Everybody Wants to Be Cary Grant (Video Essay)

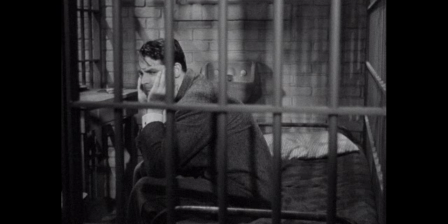So, who exactly was Cary Grant?
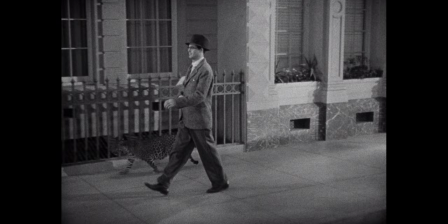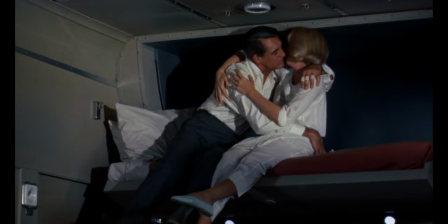He was the very model of a man, the kind of guy you'd want to be or be with.
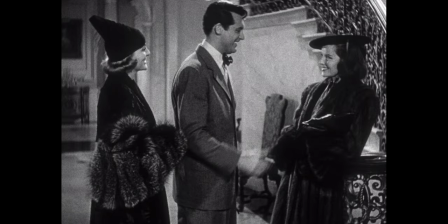He was the definition of the phrase tall, dark, and handsome, impeccably dressed, and almost unfailingly friendly to those around him.
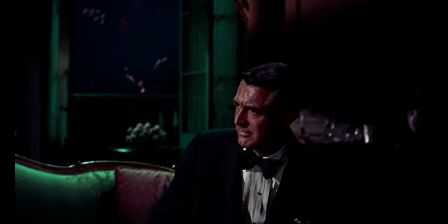That is, until he wasn't.
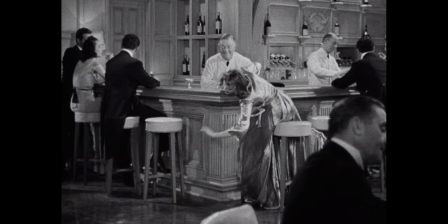These characteristics formed the basis of Grant's persona, but what really made him who he was was his ability to break out of it from time to time.
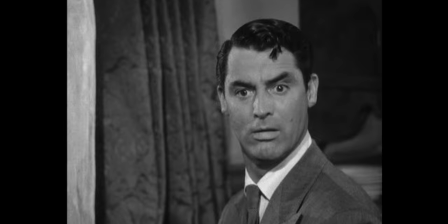He was as daft as he was debonair, and it's this willingness to lose a little dignity that made him such an influential actor.
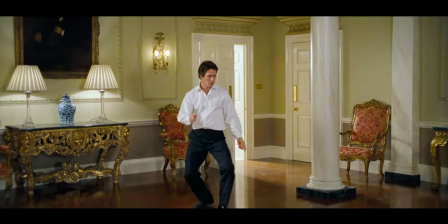I see him in George Clooney, in Hugh Grant, even in Harrison Ford.
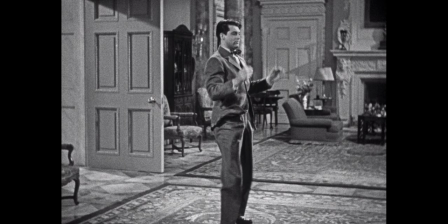It's hard to say what masculine roles in cinema and television would be like if Archie Leach hadn't landed on our screens.
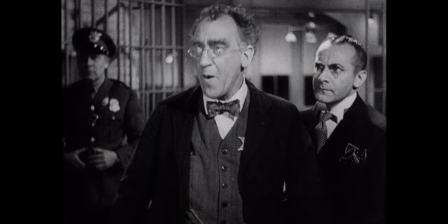Grant's persona after all was something of a fabrication.
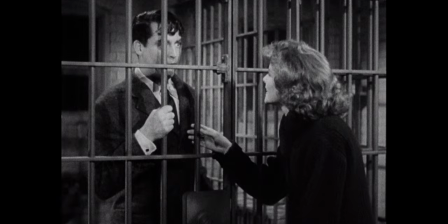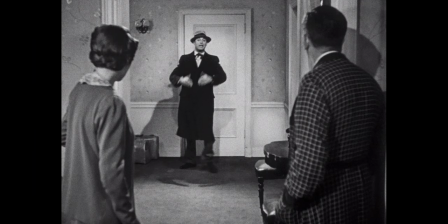Archibald Alec Leach was born in Bristol, England before becoming a travelling acrobat, eventually working his way to New York theatres and Hollywood sound stages.
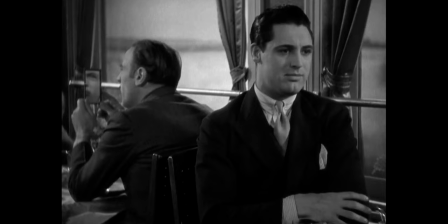That's where Cary Grant was born.
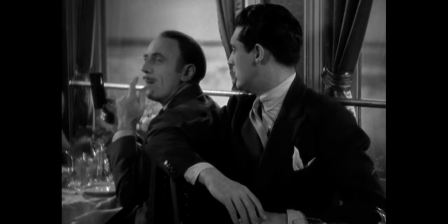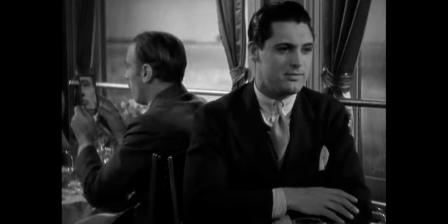timing and comedy.
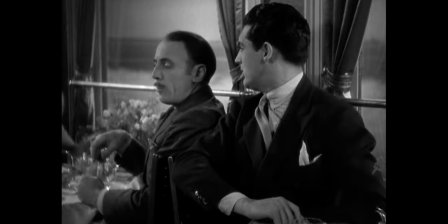I don't mean this immodestly, what can I say, but as a straight man you time the laughs for the comic, and those are my early days."
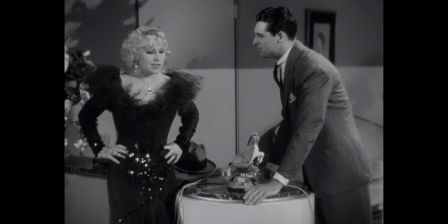For the first stint of his film career, Hollywood didn't really know what to do with him. He was good looking, sure, but so was Gary Cooper.
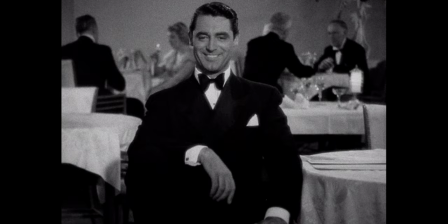He had charm to spare, but so did Clark Gable.
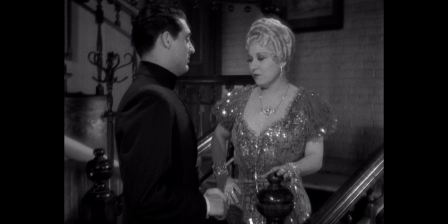Grant was relegated to flat supporting roles, playing love interests and friends to the bigger stars of the time like Mae West.
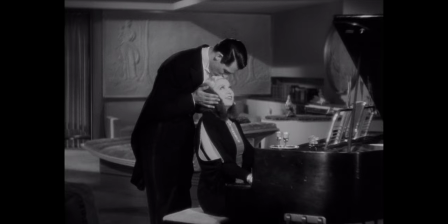He eventually graduated to leading man status, but even these roles didn't quite make use of his potential.
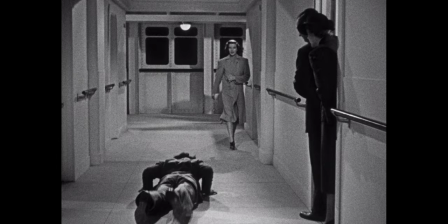And then this happened.
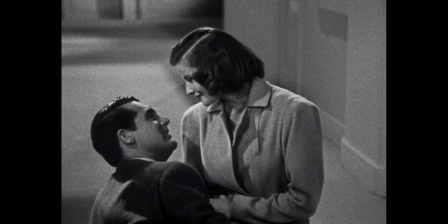Pauline Kale said it best. Farce completed Cary Grant.
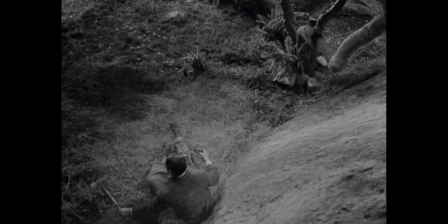By using his vaudeville skills, Grant was able to bring a new comedic flourish to his romantic leading man.
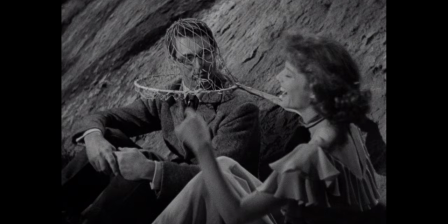He was still as desirable as before, but he could now level his characters through ridicule.
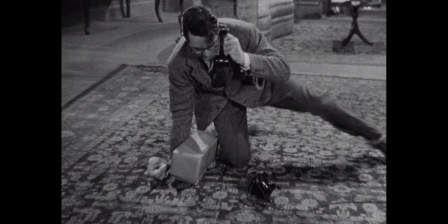Cary Grant was no longer unattainably angelic. He was the everyman, just as capable of falling on his ass as we are.
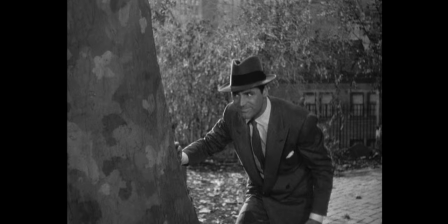And, in some cases, it completely changed how the audience would see his character.
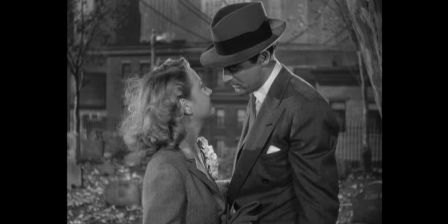In Arsenic and Old Lace, for example,
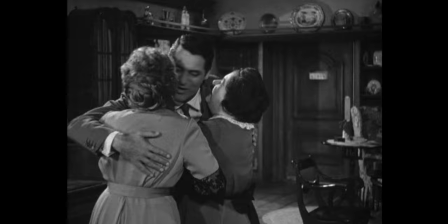Grant acts out one of his broadest performances as Mortimer Brewster, a newly married man who discovers his sweet old aunts of a basement full of bodies.
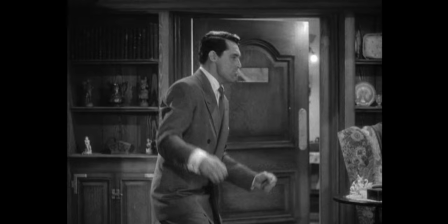We get moments like this, and
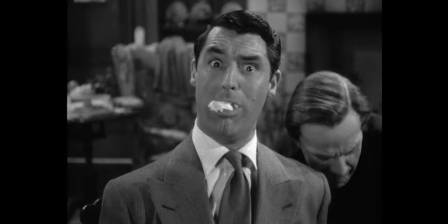this, and like this.
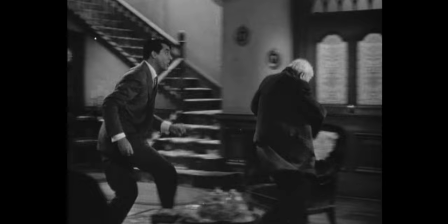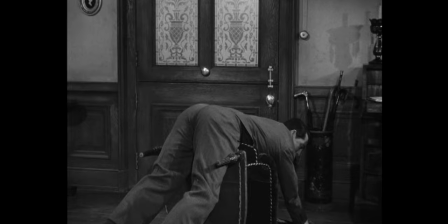But neither the film's script nor the play it was based on featured any moments of slapstick.
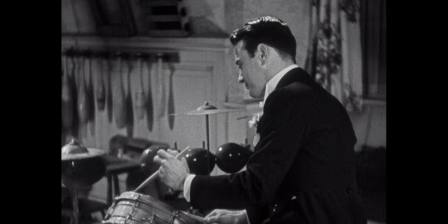That's all grand.
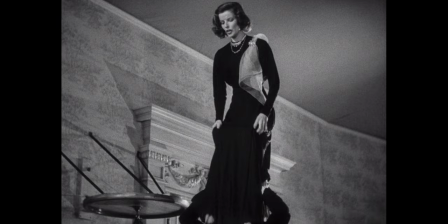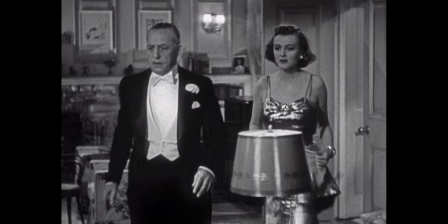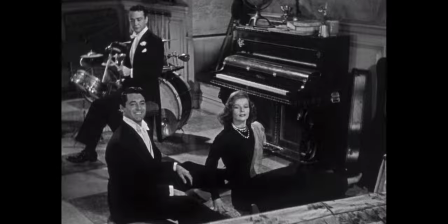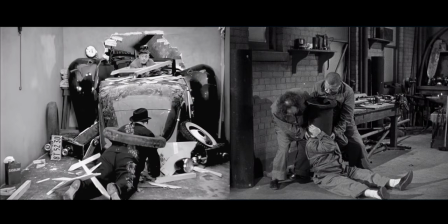That's not to say that Slapstick wasn't prominent on screen.
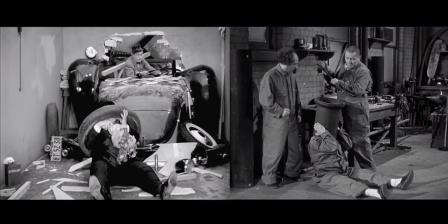Laurel and Hardy and the Three Stooges were reaching the peak of their popularity around the same time. but whereas those were funny men playing funny characters,
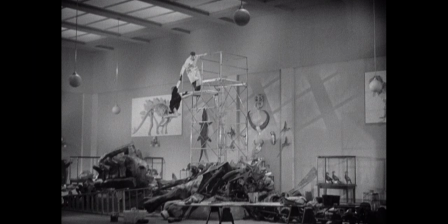Grant was a funny man playing the normal character. By using his influences like Harry Langdon and Harold Lloyd,
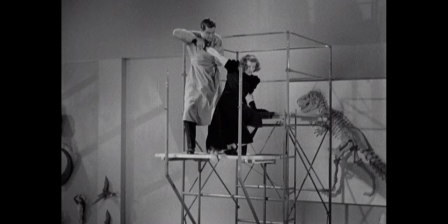he was able to distinguish his performances in a way that was visually different from the other romantic leading men of the time.
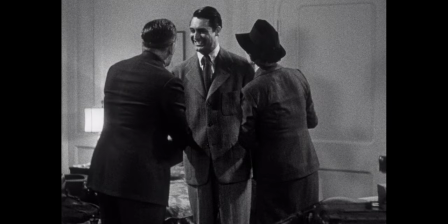It also developed his star persona. In the 30s and 40s, actors were often typecast as themselves, or at least as their persona.